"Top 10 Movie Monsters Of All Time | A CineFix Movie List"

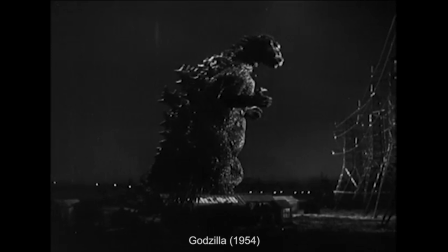(16:35)
Godzilla was shockingly not actually the first giant awakened atomic lizard monster.
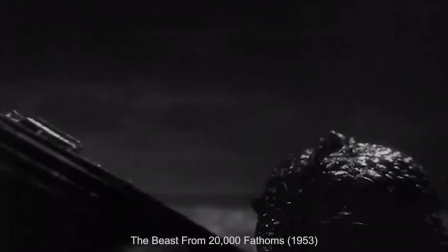(16:40)
That title goes squarely to Ray Harryhausen's beast from 20,000 fathoms, the Ritosaurus.
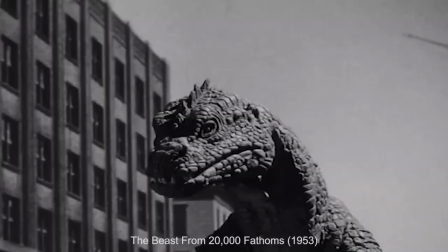(16:46)
The concept and design of which Godzilla is almost certainly more than a little borrowed from, but where the beast from 20,000 fathoms metaphor mostly stops at of its first act awakening,
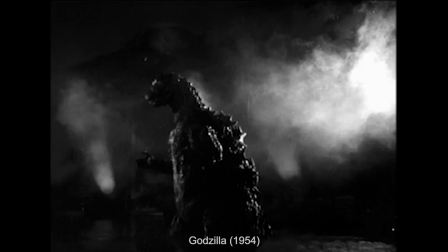(16:55)
Godzilla extends it into a grave and sobering portrait of atomic fallout through its arms race damning conclusion.
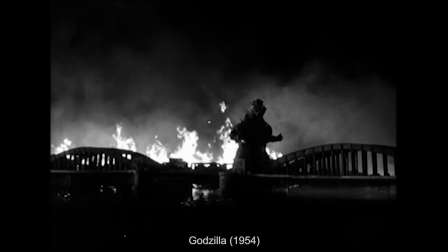(17:01)
If you've only ever seen the later incarnations of the King of the Monsters, the original 1954 Godzilla may come as something of a shock.
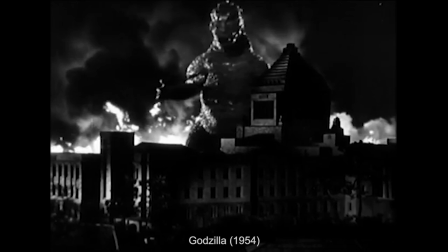(17:08)
The awakened nuclear beast is no hero or joke here.
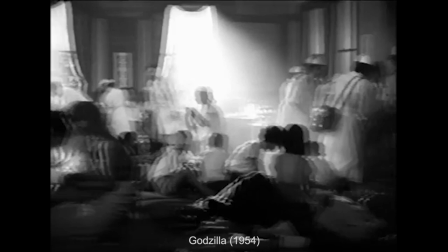(17:11)
Made not even 10 years in the shadow of one of history's greatest tragedies, Godzilla presents a tale too difficult to grapple with literally,
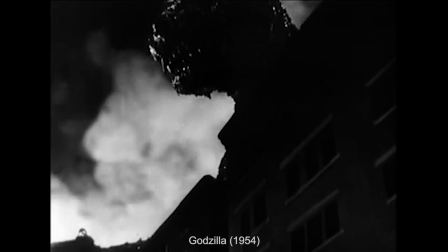(17:18)
cast instead in the form of a beast, giving it a face slightly more easy to look at than the truth.
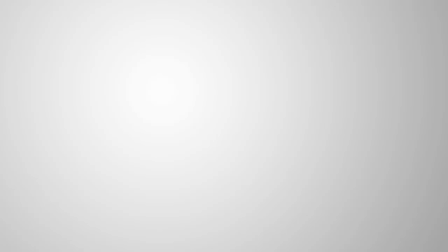Closing in at number two, one of our absolute favorite kinds of monsters to encounter in a film is the kind built around triggering the audience's sympathy.
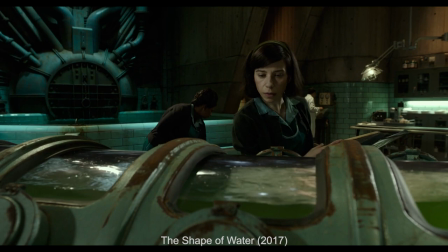(17:36)
The ultimate casting against type,
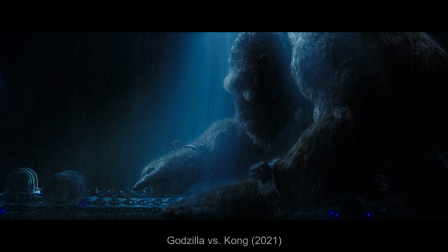(17:38)
sympathetic monsters frequently ask us to confront our initial basal emotional reactions to the appearance of things in order to find humanity in places we least expected.
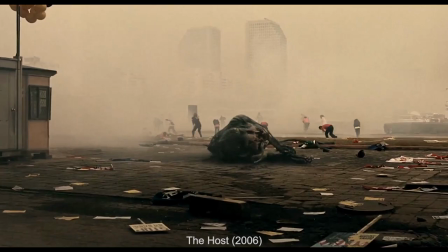(17:47)
This happens with Cooper from Super 8, the vampiric Eli from Let the Right One In, Guamul from The Host, and the monster from A Monster Calls.
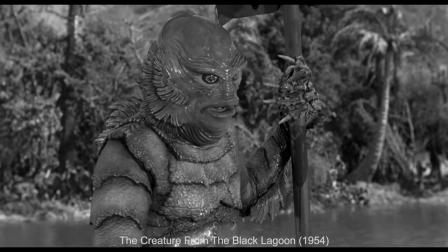(17:55)
The asset from The Shape of Water takes empathy to the next level into romance.
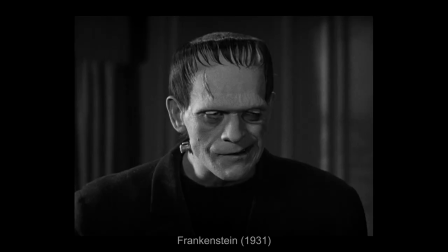(17:59)
Built to evoke one of the classic sympathetic universal monsters, the Gill Man, not to mention his brother, the iconic Frankenstein's monster.
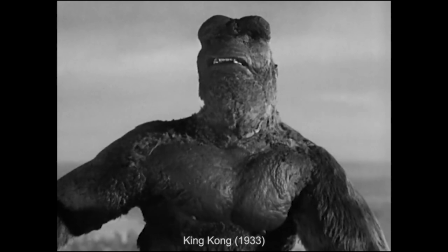(18:06)
The OG empathetic monster will always, of course, be the insane 1930s achievement that is King Kong.
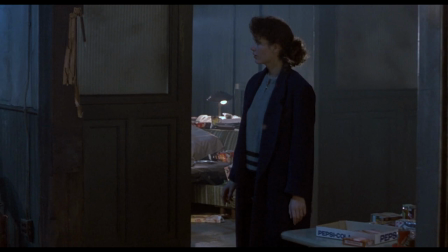(18:12)
But for our number two pick, we have to give it up to David Cronenberg's absolutely unforgettable Brundlefly.
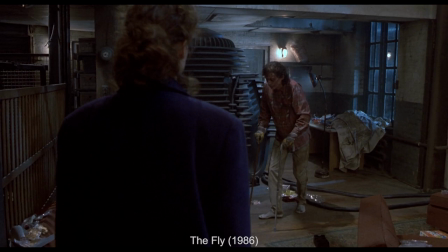(18:19) I'm diseased and might be contagious somehow.
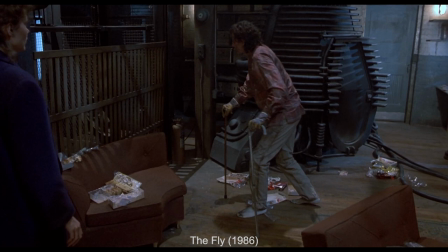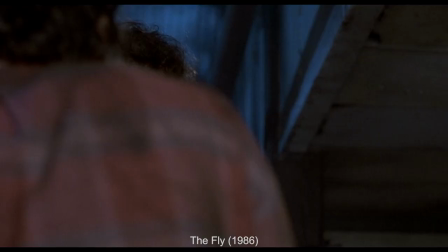(18:34) It's unrelenting every day there. It changes every time I look in the mirror.
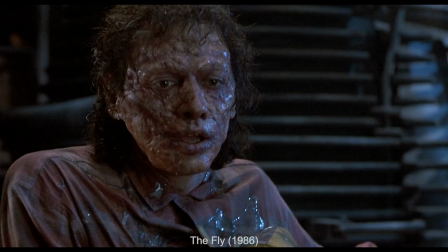(18:39) Someone different, someone hideous, repulsive. What happened? Oh, an old lady who swallowed a fly, perhaps she'll die.
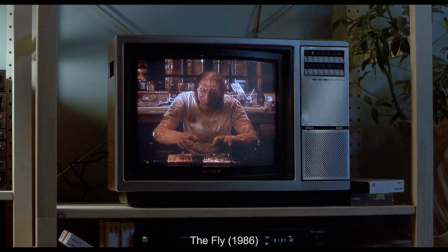(18:46)
The fly traffics in a different flavor of sympathy from all of our other runner-ups,
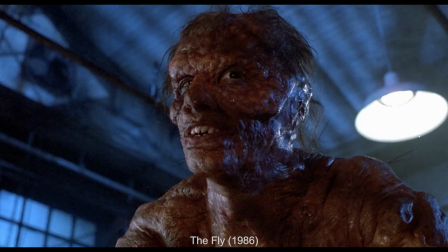(18:50)
delivered alongside a massive dose of disgust, of the grotesque body horror sort, to a distinctly pathetic result.
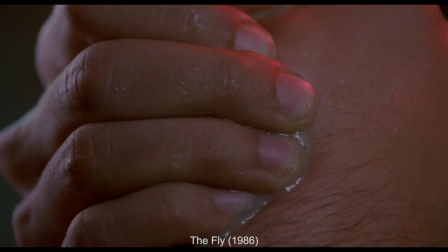(18:57)
You feel for Goldbloom, but you aren't quite rooting for him.
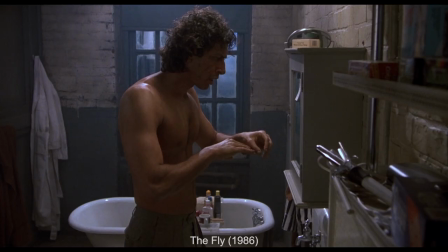(19:00)
You experience his suffering alongside him, the disturbing loss of body and mind, but not in a way that cancels out our previous assumptions.
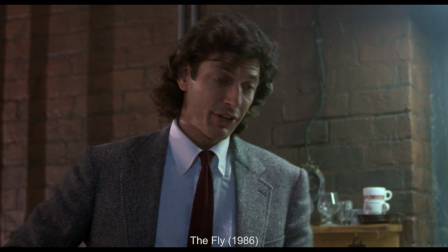(19:08)
In fact, Goldblum's sympathy arc is the exact opposite of most other twist sympathetic monsters.
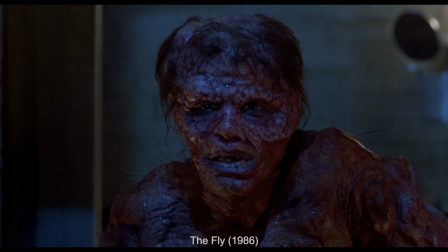(19:13)
You start out completely on his team until the horror of the story pushes you further and further away from it.
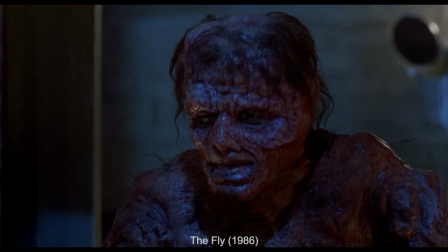(19:19)
But you try so hard to cling to his humanity nonetheless, exactly like he does.
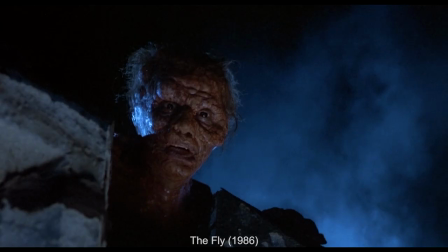(19:24)
Even as there's hardly any left, you want to be on his side, but the film makes it less and less possible.
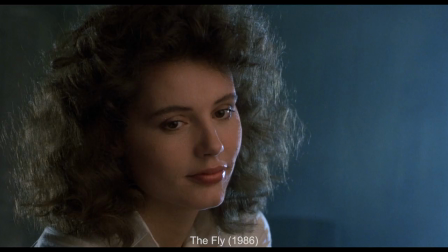(19:29)
And that is how the film uses your empathy and Goldblum's irresistible charisma against you.
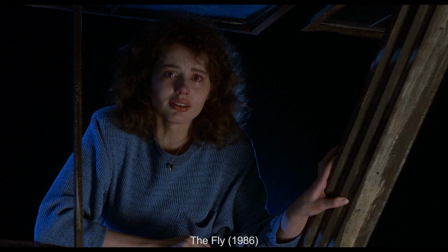(19:35)
Because by the end, you're not rooting for a good guy trapped in a hideous body, you're rooting for a real goddamn monster.
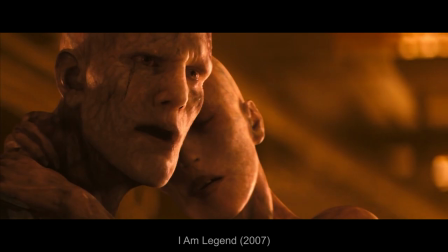(19:44)
Finally, closing in at number one,
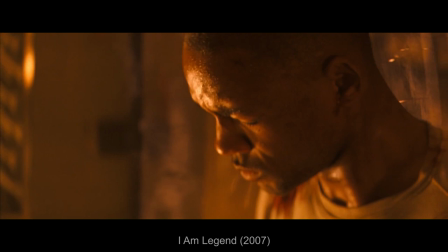(19:46)
we're looking at those monsters who first steal your empathy and then take it a step further to flip the script on the humans they're accused of terrorizing.
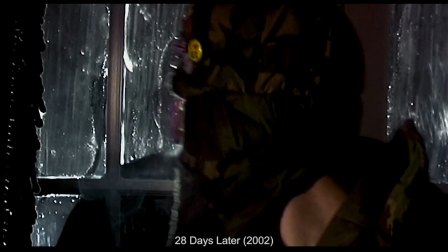(19:53)
That serve as a mirror and foil to humanity to reveal that it is really us who are the monsters all along.
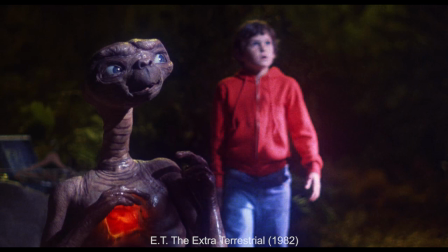(19:59)
ET shows us how we are more our own threat than the outside world we're trying to protect ourselves from.
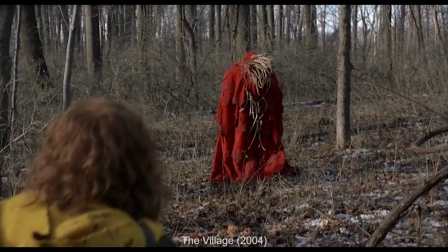(20:04)
District 9 takes us from one side of a divide to the other with a literal transformation. The Village blurs the line between humans and monsters in the name of compliance.
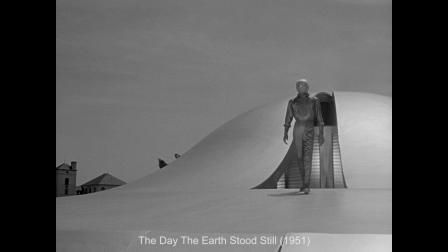(20:13)
The Others pulls a Kansas City ghost shuffle while Colossal takes this category very literally.
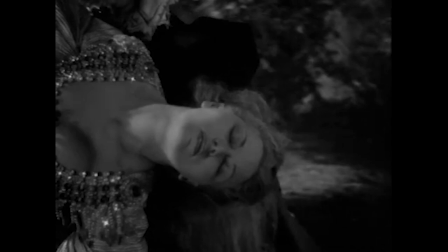(20:18)
Both The Day the Earth Stood Still and Planet of the Apes are amazing classic iterations of this trope.
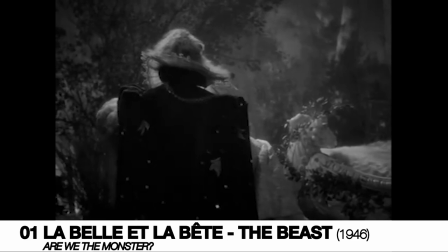(20:23)
But for our number one pick, we have to hand it to the titular beast from the original 1946, Beauty and the Beast.